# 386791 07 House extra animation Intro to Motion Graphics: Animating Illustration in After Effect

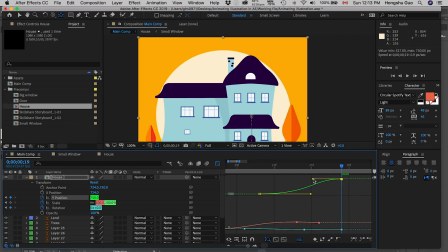So I want this slope, instead of just slowly easing into the position, I want the slope to be kind of like suddenly, all of a sudden, reach the endpoint. So it's slowing down and then faster, faster, faster. It settles into place.
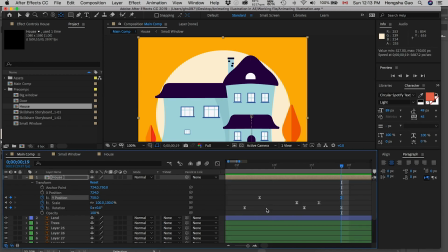And then go back to my keyframe view.
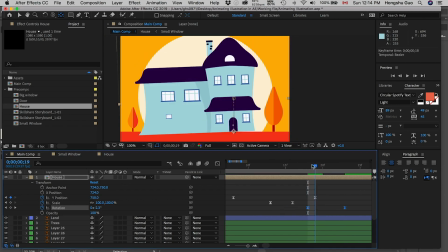The rotation, I want to still have some rotation at this point, and then when it hit the ground,
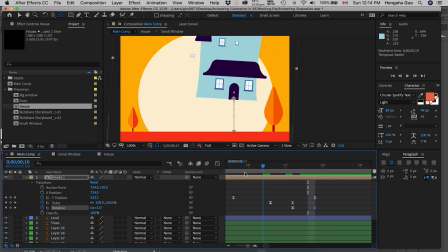I need it to be, the rotation to be 0 so that it doesn't intersect with the ground. Let's see how it looks now.
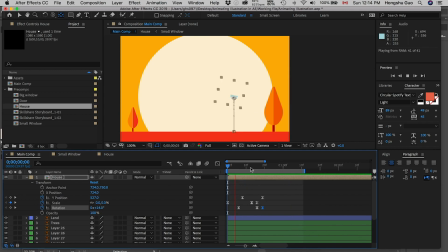It definitely has more energy than before. I think the Y position is a little high, so I want to move it down a little bit.
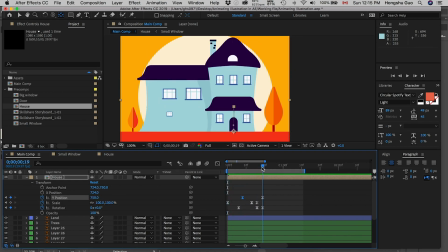Maybe move it like right here. And then maybe it's too fast here. It's too jarring, so I need to slow down the landing here.
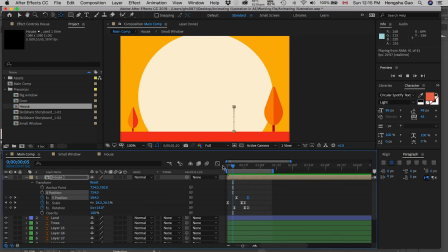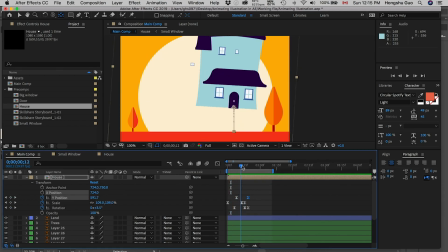But now it doesn't have enough hang time. I still want it to hang in there.
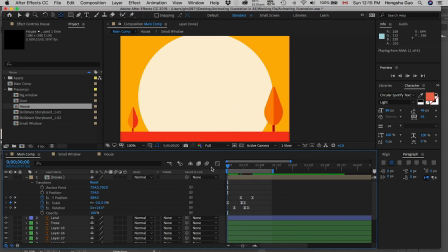So let me move the Y position. I want the house to hang in the air.
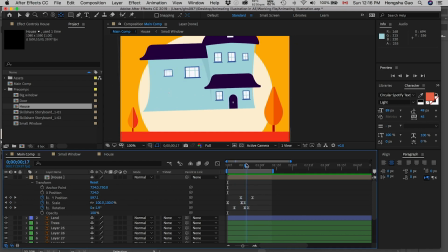So when it's already built up, I want it to kind of hang in the air. And then fall down. So in this case,
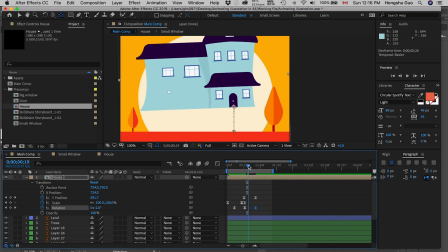I need to align this rotation value with my Y position so that when it lands, everything is solid.
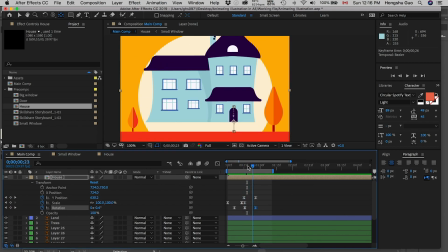So it's
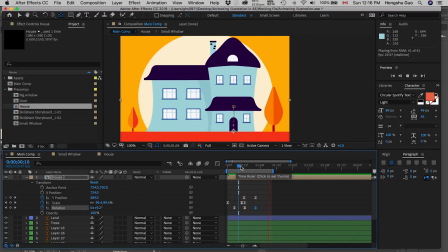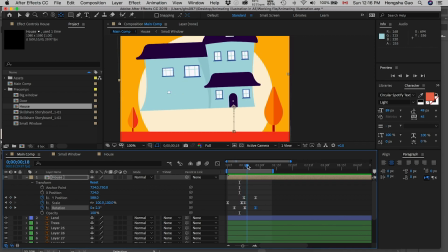up, and then hang in the air.
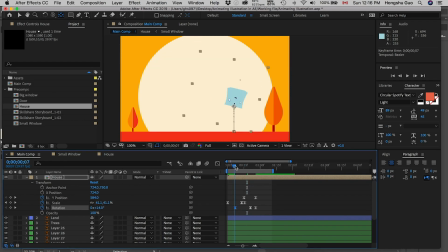I want the value. So the value,
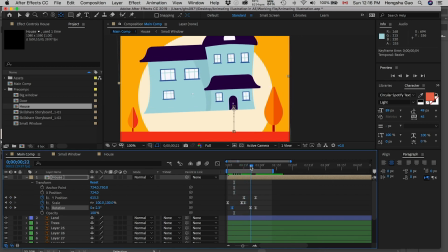so it's moving, hanging.
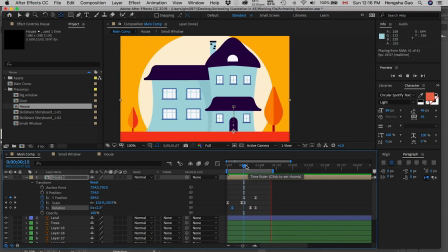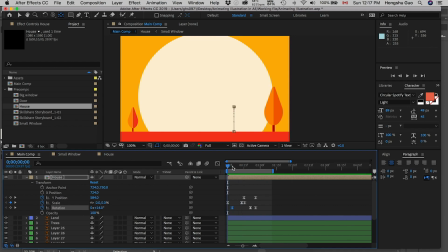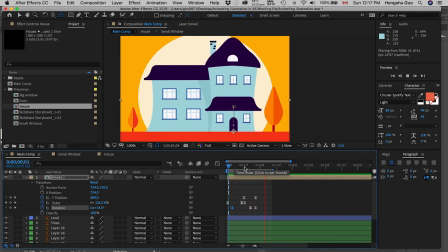Yep, got it. So that's a house animation.
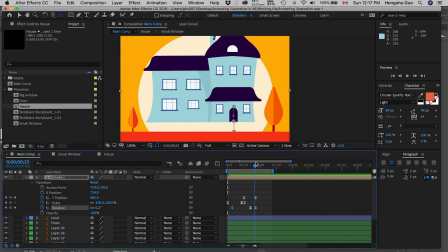Just kind of pop into the air, hang there, and then fall down, faster, rotation,
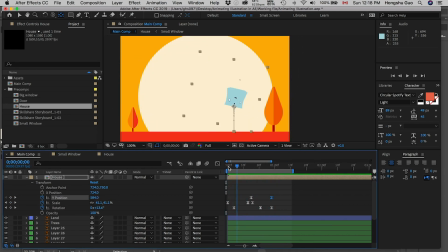overshoot, and then land. That's good. Okay, we're gonna stop there.
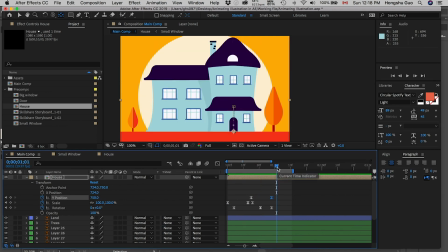So that's the house landing animation.